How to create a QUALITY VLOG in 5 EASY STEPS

Because I can talk about a snake all day long, but if I'm not showing it to you, I might I'll be talking about a stick or a shoe or a little baby shark some of you guys and I don't have a bunch of cameras Brian I don't do fancy camera stuff I don't have cameras over here and cameras up here I don't have cameras to do that you don't need to have multiple cameras to shoot b-roll you don't even need to have a fancy camera to shoot b-roll you can shoot all your beer on yourself and you can do all your videos on your cell phone you can just point at what you're talking about talk about it while you're shooting it right there you don't need to do any crazy fancy editing check out this next b-roll segment I shot this entire b-roll segment with my cell phone check this out and
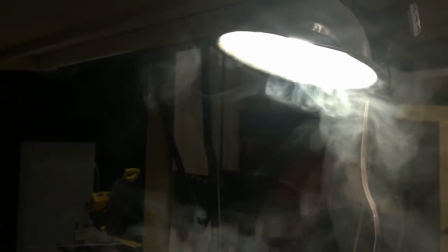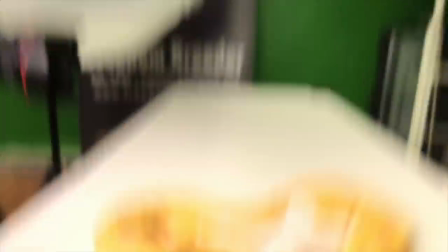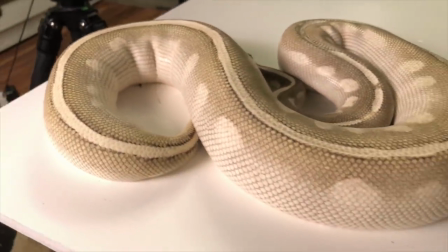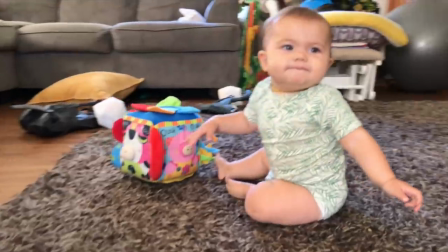you'll notice something there that was happening besides just the b-roll which brings us to number four on the tip list which is music music is a very important part of videos it really helps you tell your story it helps bring feeling into your videos think about all these movies you've seen these
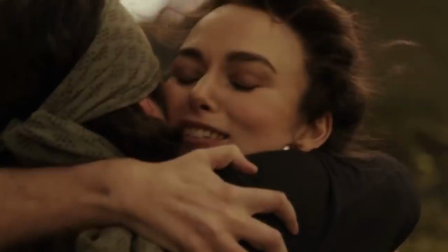great movies these Dramatic war scenes or love scenes or just scenes filled with emotion
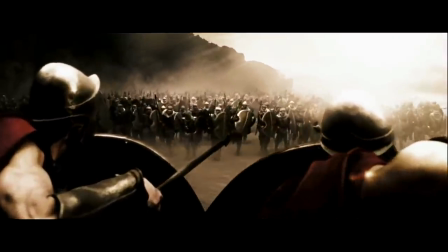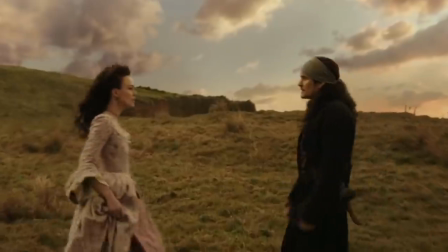If you took the music out of those moments, I guarantee you the emotion would die. It would just feel so empty
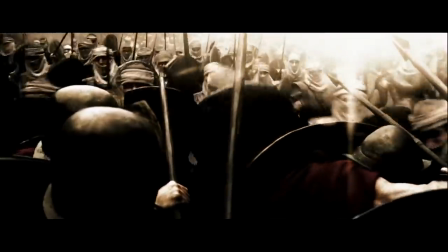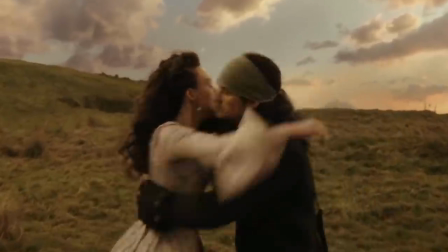The music adds so much to a video not just saying that because I have a background of music and a history with music Any great filmmaker will tell you that quality videos need to have music. It doesn't have to be music throughout the whole thing, but using the music is a huge, huge benefit for your videos. What music you use is entirely up to you, of course, but really thinking about what music makes sense for different scenes will just help tell your story that much better. That brings me to tip number three. Plan ahead. Instead, the more you plan out your videos, the better they'll end up being.
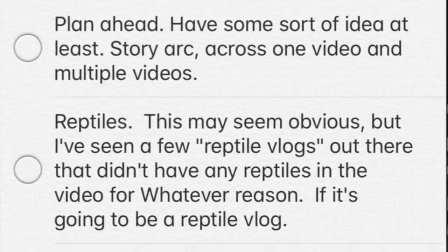If you have an idea of what it is you want to shoot and the story you want to tell, you'll have a better chance of creating a story within your video. And a good story is the greatest way to keep somebody's attention. Think of all the movies you watch again. Here's the movie reference.
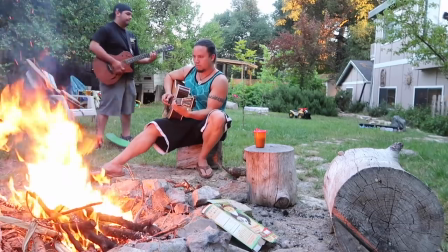It wasn't about the great shots, it wasn't about the great music that kept you watching that movie from beginning to end. It's the story that keeps you watching, that gets you interested,
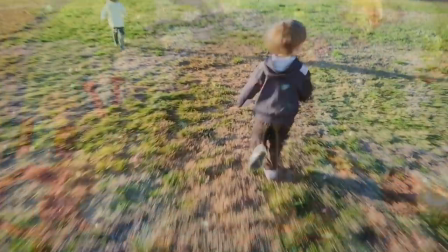that gets your viewers emotionally involved with what's happening in your video is having a good story. And again, the best way to create a good story is to plan ahead. You don't always have to do that.
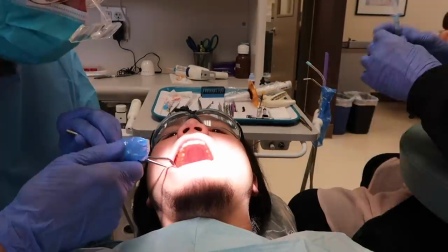You don't have to stress out. That's another thing. Don't stress out too much about making your videos. Enjoy the process. And that's easier if you plan ahead again. If you know what you're going to shoot, if you know the shots you want, if you know what you want your end result to be, thinking ahead that little bit will give you what you're looking for. So plan ahead. Now there is the point that with a vlog, it's more of a life documentary in which things don't always turn out the way you want them to in life. But that doesn't mean you can't plan ahead for it. That can sometimes make a good story in itself, is the fact that all your plans completely fell apart. That's sometimes a pretty good story that people enjoy seeing. Now before we move on to the next tip, I just wanted to say that my channel here was always intended to be a vlog, this channel.